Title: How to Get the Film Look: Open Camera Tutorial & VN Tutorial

Shooting video on our smartphones is convenient. We can just open our camera app and hit record.
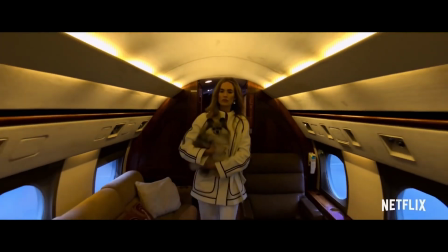5s
But if we want it to be more professional looking, we have to work a little bit harder.
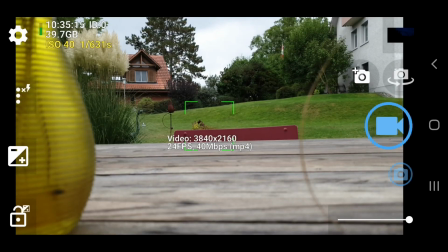10s
Since digital cameras were invented, filmmakers have tried to make them shoot video that looks more like film.
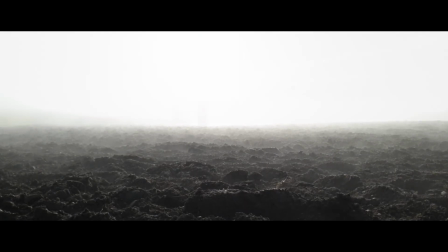17s
Film can have a more dreamy, more artistic look to it than digital video.
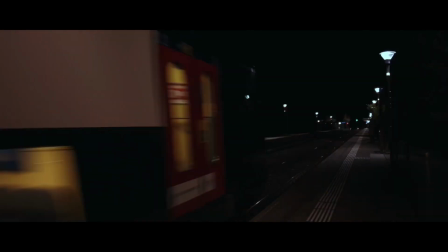22s
To get digital video to look like film, there's a few little tips and tricks you need to know, and it can all be done using your smartphone. In this video, I'm going to show you how, using the free camera app, Open Camera, and free editing app, VN, or Vlog Now.
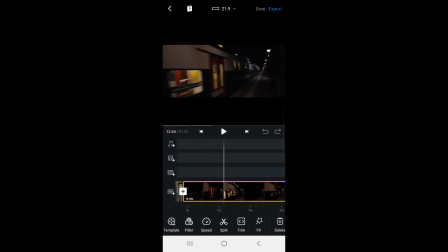38s
So let's get started.
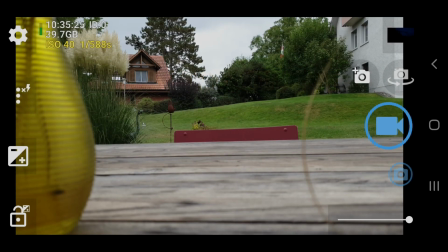42s
Once you have installed Open Camera, the first thing you need to do is switch on the Camera 2 API.
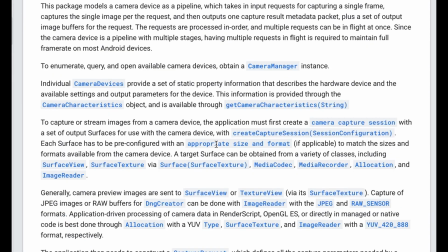49s
Google introduced the so-called Camera 2 API to give camera app developers better access to more advanced controls of the camera,
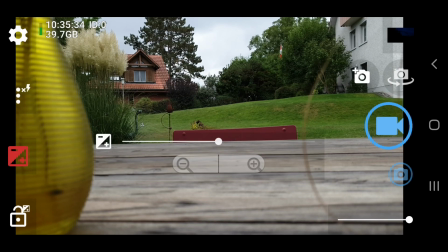56s
like manual exposure, ISO and shutter speed, focus and so on.
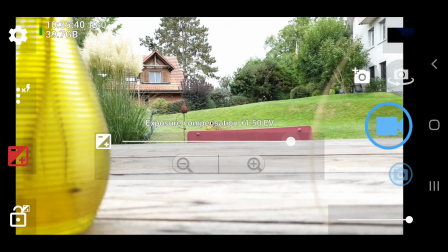62s
And when you first install Open Camera, Camera 2 API is disabled.
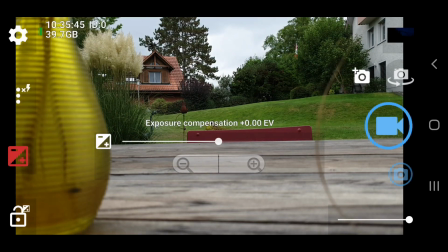67s
This means when you try to adjust shutter speed or focus manually, the option is not there.
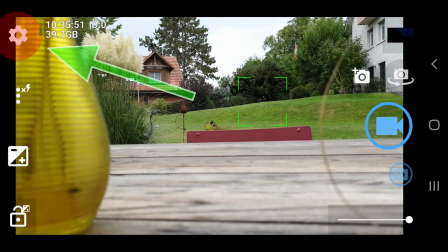73s
To switch Camera 2 API on, tap the cog icon and scroll down until you reach Camera 2 API.
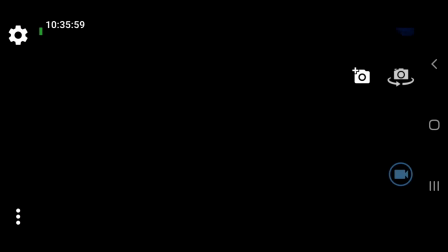80s
Tap it and select the bottom option. Now, when you return to the main interface of the app, you're able to control exposure and focus manually.
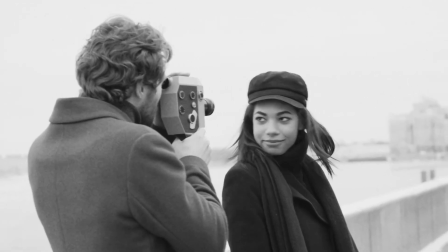90s
Film cameras used for shooting movies for many decades would normally shoot at 24 frames per second.
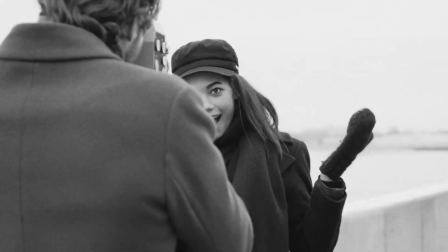97s
This was partly down to the physical restrictions of shooting film. But it is what gives film the look it has.
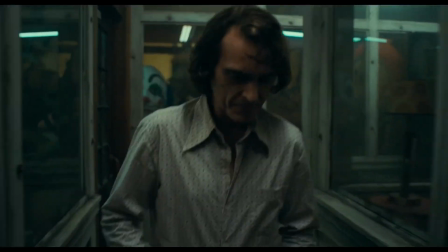104s
A look which digital filmmakers have been trying to mimic for the last few decades.
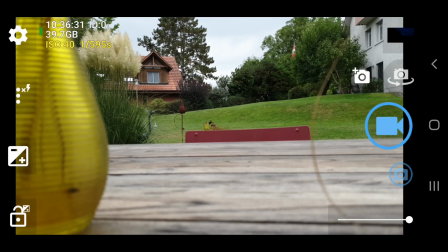109s
so the next thing to do is to set open camera to shoot at 24 frames per second so tap the cog icon scroll down to video
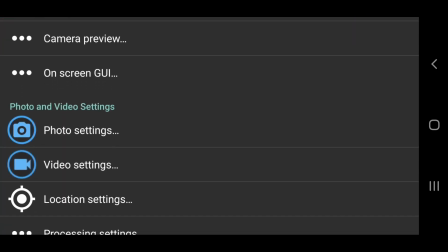118s
settings open that and scroll down a list of settings until you get
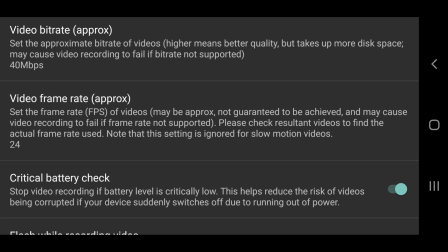123s
to video frame rate open this and select 24 you'll see that open camera tells you this frame rate is approximate and that the frame
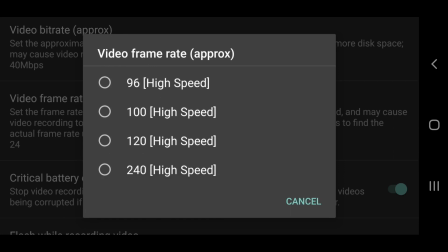132s
rate might not be achieved one reason for the approximate frame rate is that all smartphones shoot what is known as variable frame rate,
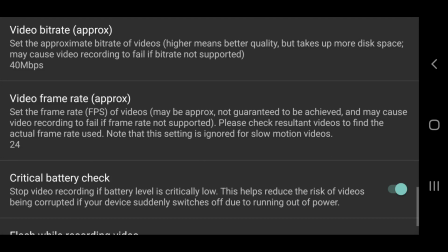141s
and this is a form of compression which enables high-quality video files to take up less space.
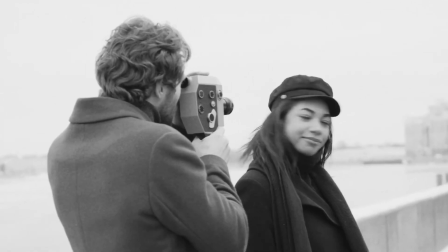150s
Now, do we need manual controls? In a camera built to shoot film, there is a mechanical shutter.
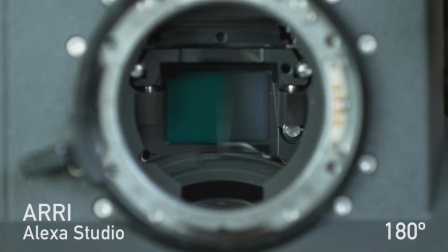156s
This shutter is limited in how quickly it can open and close.
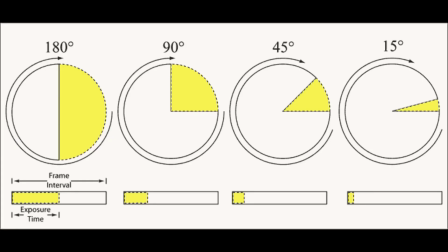161s
Normally it would be set to 180 degrees, which would allow light to hit the film stock for half the time. For example, shooting at 24 frames per second, the shutter would be open for 1 48th of a second, 24 times per second.
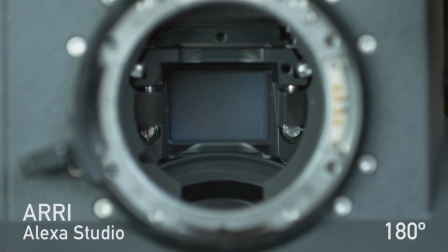177s
And this setup came about due to the physical restrictions of cameras and film.
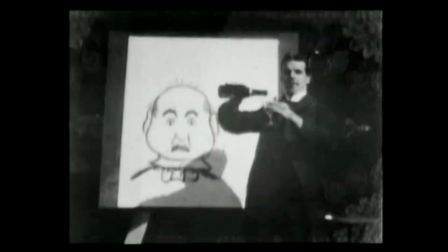181s
Faster frame rates would produce smoother movement, but were hard to achieve, and it used up too much film.
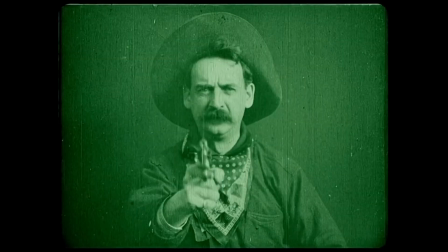187s
Slower frame rates produced motion that was a bit jerky, which is why old black and white films from the early days of cinema often have that look.
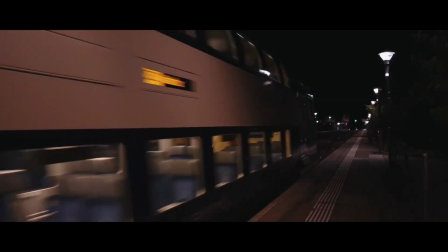195s
The result is a look which has a certain amount of motion blur. This means any movement will blur slightly in each frame,
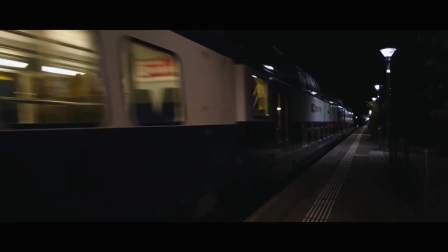204s
and this blur makes the final film or video appear nice and smooth.
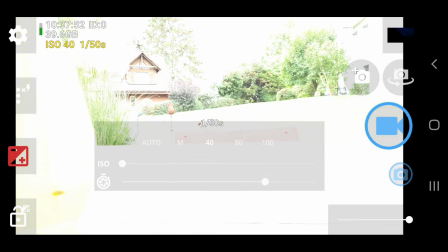209s
Because digital cameras don't have this physical restriction, they can produce very high shutter speeds. Using open camera, my Samsung S9 can produce a shutter speed of up to one ten thousandth of a
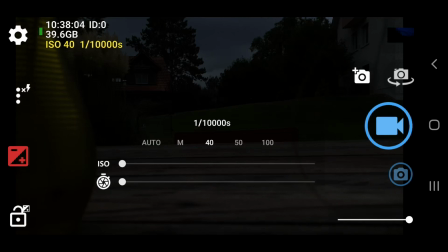223s
second and this would be impossibly fast for a movie camera with a physical shutter.
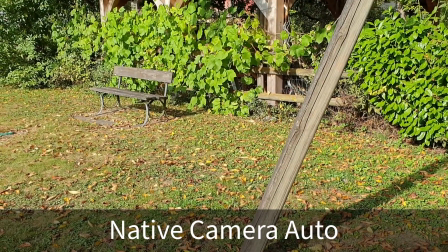228s
So if you leave your camera shooting in auto exposure mode, in bright conditions the camera will set shutter speed very high.
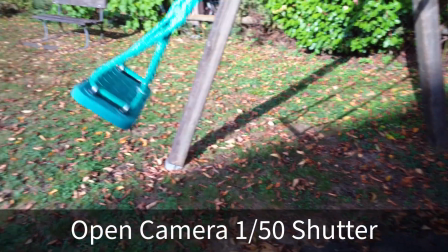236s
While this is great for controlling the exposure and means you can shoot in daylight with no problem, There's no motion blur,
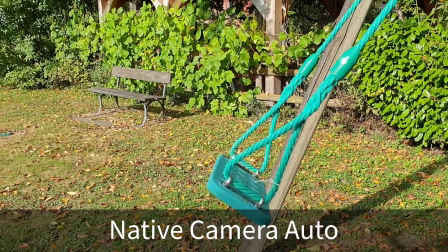243s
and so the final video can look a bit harsh.